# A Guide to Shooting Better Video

This is Chapter 4. It's about shooting tips, frame rates, and controlling the light. We're also going to show you how to take better video. Let's talk about how to record the most dynamic images.
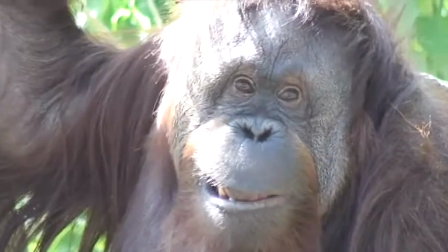[0:22]
No matter why you bought your camcorder, you'll want to get beautiful, moving, and dynamic video that shows your subjects and also tells your story.
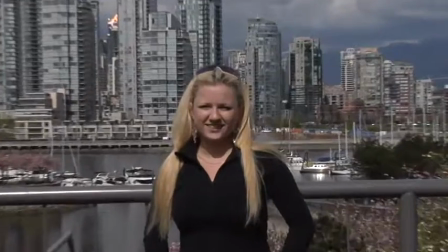[0:31]
Basic composition. Let's take a look at some basic composition techniques.
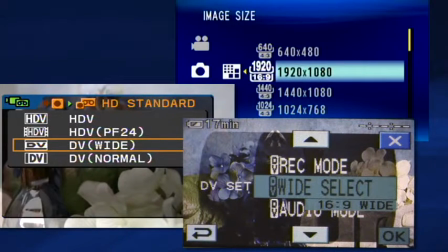[0:35]
To do this, we'll use our camcorder set to a 16:9 or a widescreen image.
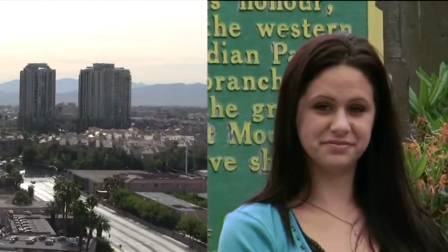[0:41]
Since much of our video shooting is either buildings or people, there are some things you should remember when shooting these subjects.
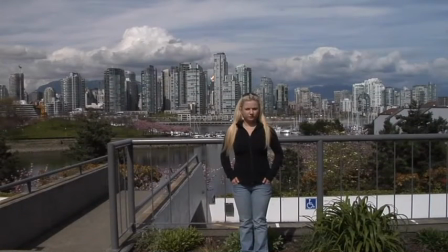[0:48]
Here's a shot of our model. Many people will try and position their subjects in the middle of the screen as we've done here.
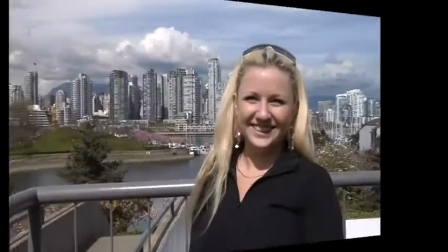[0:55]
The problems with the shot are that there is too much headroom. It's better to take your camcorder and position her to one side of the image,
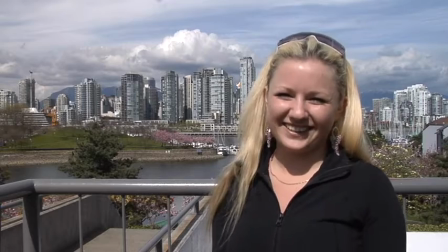[1:03]
so she's showing you the subject and you have her image larger than it was and you can see her clearly.
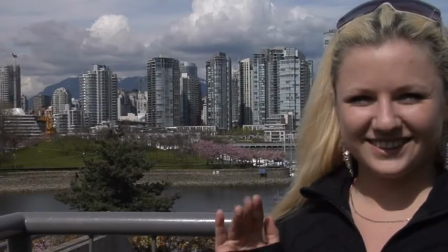[1:09]
Another common mistake when composing a shot is to cut the person's body off.
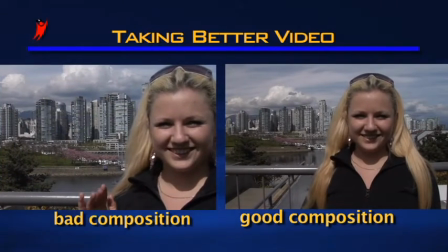[1:15]
Headshots should look like this one rather than with the top of the head missing or the side of the body cut off, that sort of thing.
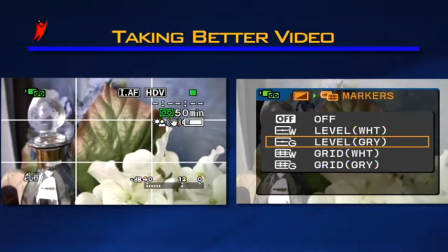[1:22]
Many camcorders will give you the opportunity to turn on some guides, and this brings us the chance to talk about the rule of thirds.
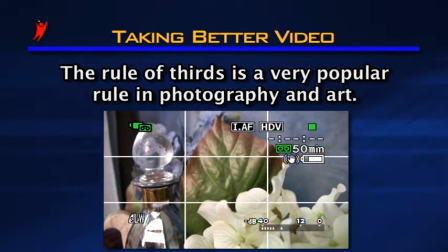[1:30]
The rule of thirds is a very popular rule, if you will, in photography and art.
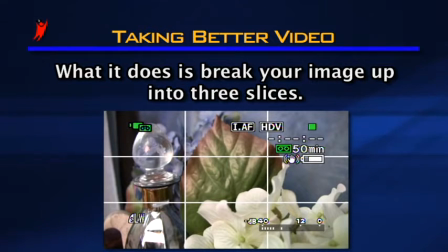[1:35]
What it does is break your image up into 3 slices, both vertically and horizontally, as we've done here.
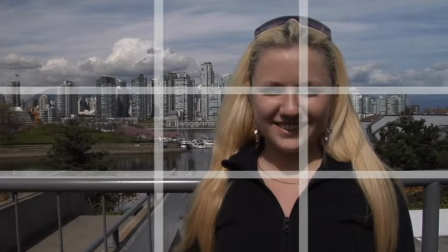[1:42]
It can help you position things to provide the most pleasing shots. Here's a few examples.
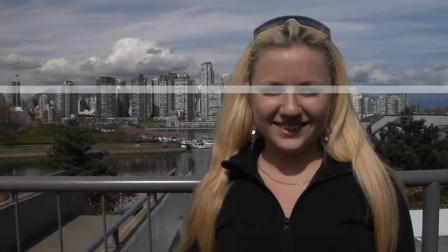[1:48]
In this shot, our model's eyes are positioned along the top third line. There's appropriate headroom, and we've even filled the screen with her image.
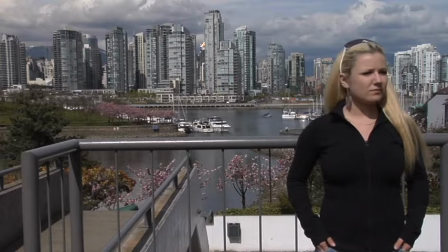[1:57]
Zoomed back, this time we've positioned the camera so our model is along one side of the screen, looking in. She can move if she wants, and she can show us the scene behind her,
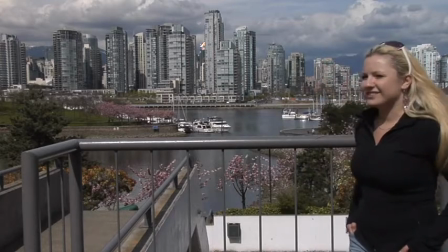[2:08]
and she's free to walk through the shot to the other side of the screen, giving us motion and adding interest when she talks.
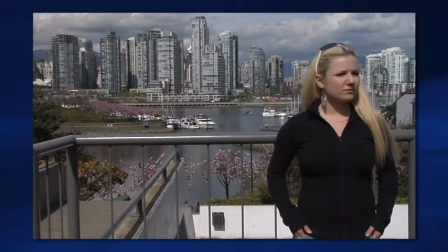[2:15]
So much of the time, our videos show a bunch of static people posing for the camera, as we've been taught to do in still photography over 2 centuries ago.
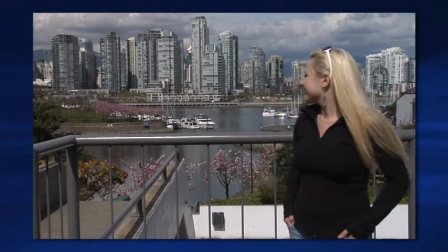[2:25]
Remember, we're using video cameras, and they can capture motion, so use it.
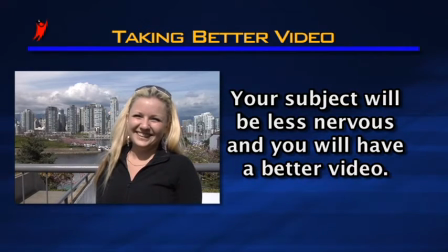[2:30]
Your subject will be less nervous, and you'll have a better video. Fill that screen.
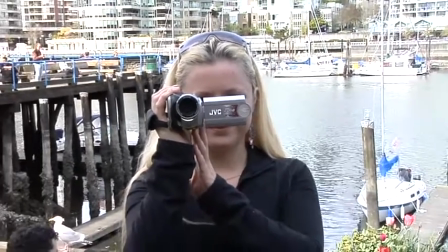[2:36]
Your eye, greatly assisted by your mind, can overemphasize what you see in the viewfinder or monitor.
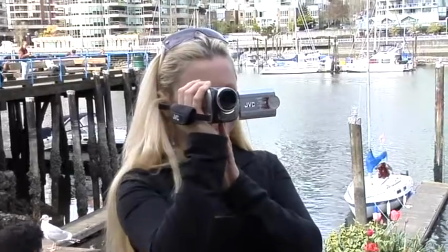[2:43]
You tend to think of things as larger and closer than they really are.
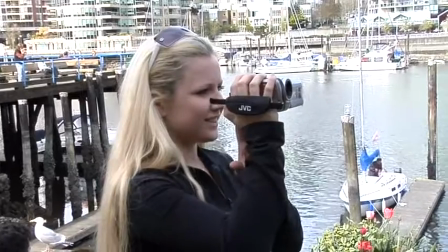[2:47]
If you just press the button and record, you'll come home with shots that are not what you thought you had.
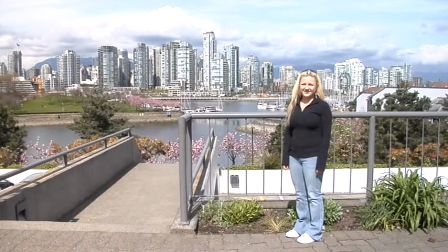[2:53]
They'll feature small people with huge backgrounds that doesn't really grab the magnificence of what you remembered you saw. That's why it's important to take a second look before pressing the record button. Ask yourself a couple of simple questions.
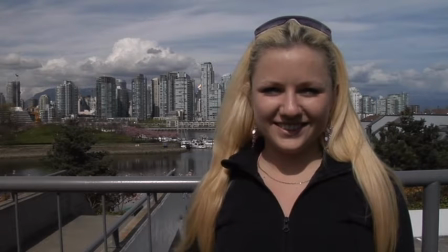[3:08]
Does your subject fill the screen? Does it look as magnificent on the LCD monitor or the viewfinder as it does in person?
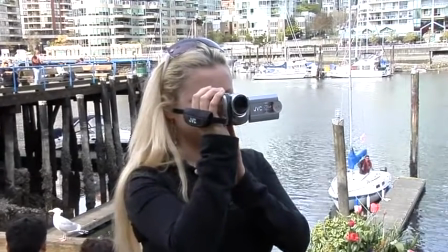[3:16]
Try your best to use as much of the screen or viewfinder as you can to capture your scene without cutting things off.
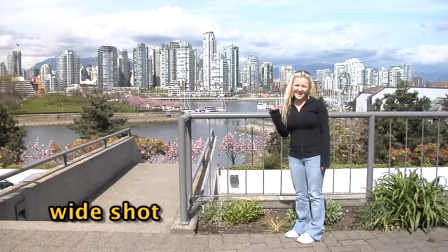[3:23]
You can take that wide shot. It's a great tool to establish the size of something, but for the most part,
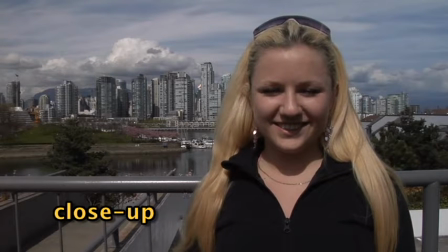[3:30]
getting as close to your subject as possible and filling the screen will give you much more satisfying and pleasing results.
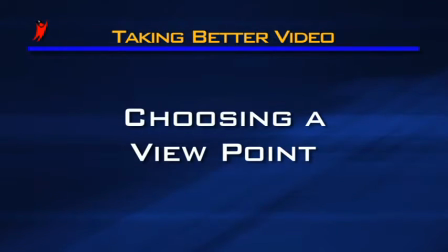[3:39]
Choosing a viewpoint.
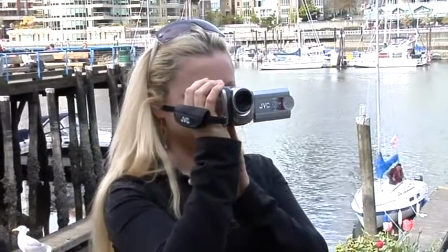[3:40]
One of the things that can improve your videos and make them more interesting is to alter your viewpoint, or where you're standing to shoot your video.
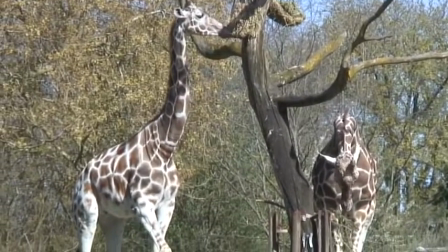[3:49]
It's easy to think while you're looking at a scene, boy, that would look great on video, so do it.
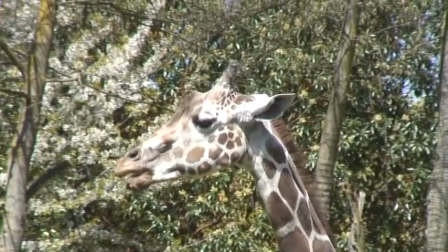[3:55]
Take that shot. But then think differently and position yourself at a different angle to the subject or scene.
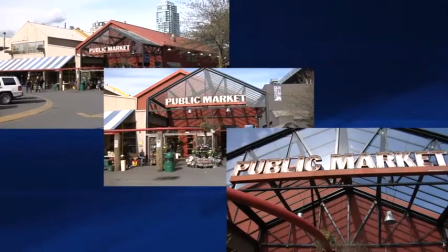[4:02]
Here are 3 shots of the same entrance to a local market.
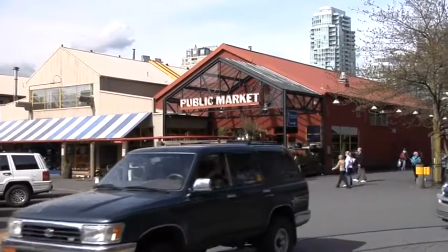[4:06]
The first one is what we saw when we first came upon the market, while the second and third are from different perspectives.
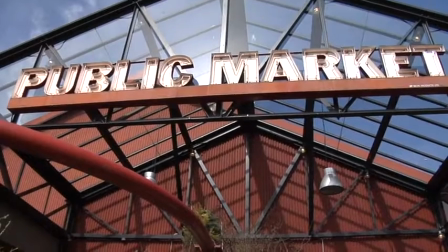[4:13]
One is almost on the ground looking up.